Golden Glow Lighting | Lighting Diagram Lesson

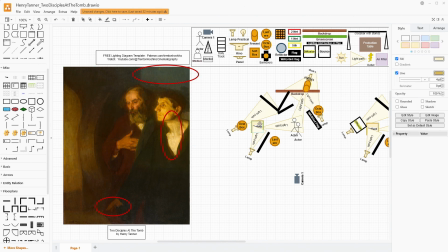[16:20]
Then if that's the case, you might need to move your reflector a little bit closer. Like I said at the beginning, you could have that reflector set up on the outside here, but be using the entrance as an actual motivation for the light. There's ways to be a little more flexible with it.
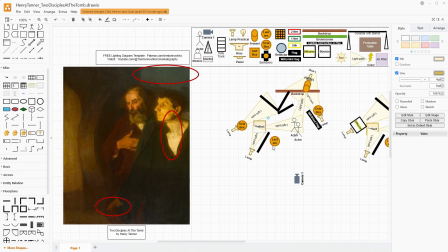[16:33]
You could end up needing to have, instead of just the lantern here, but maybe a soft box or another diffusion frame.
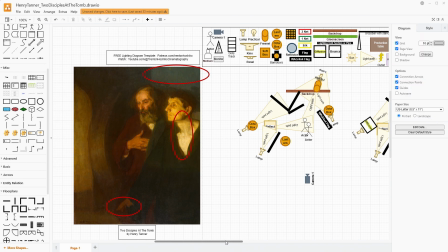[16:41]
But the goal here is really to get that really nice glow to it. And that's why I really went with the reflector here, so we could get that golden reflected light that creates that hardness, but also just this really beautiful shimmer. I think that that is a key aspect to how this painting functions.
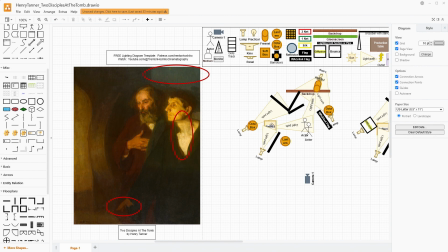[17:00]
And combining that with yellow light, yellow gel sphere octabox, and some blue light for the moon to create a little more of color contrast, I think it would work really, really well.
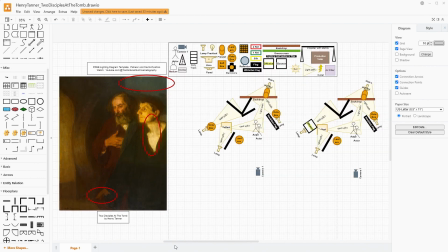[17:11]
So these are our final setups. This one has just a little bit more money and a little bit more grip intensive nature to it than this one, but they are essentially the same thing. And like I said, you could do something like this in a community theater stage type space. You don't need to have a huge lighting grid.
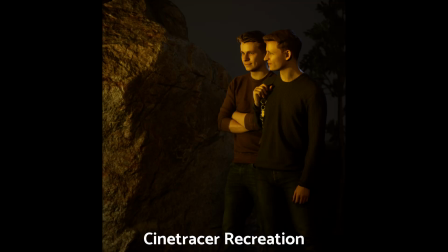[17:29]
You do need the pieces of equipment, but the tools here are reasonably affordable for productions, especially if you're renting them.
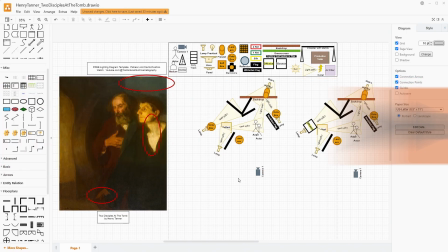[17:36]
I want to thank you so much for watching the video. If you liked it, please give it a like down below. It helps me reach new viewers who like these same types of lighting diagrams.
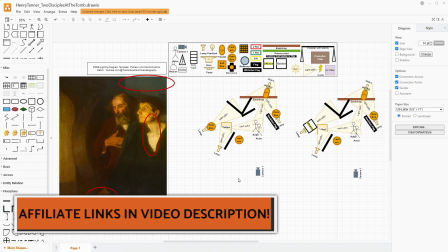[17:44]
If you want to pick up the tools that I've talked about in how to create a scene like this, I have affiliate links down in the video description. Those help support the channel. Like I said before, if you want to join me on Patreon, that's another great way to support the channel. And you can pick up my free filmmakers template on there as well. All of those links are down in the video's description.
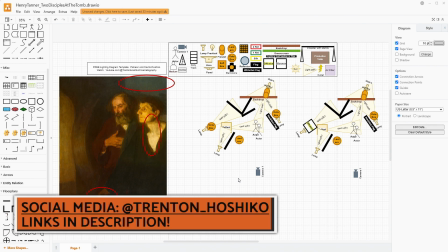[18:02]
I'll see you next time, and I hope that you have a wonderful week ahead of you.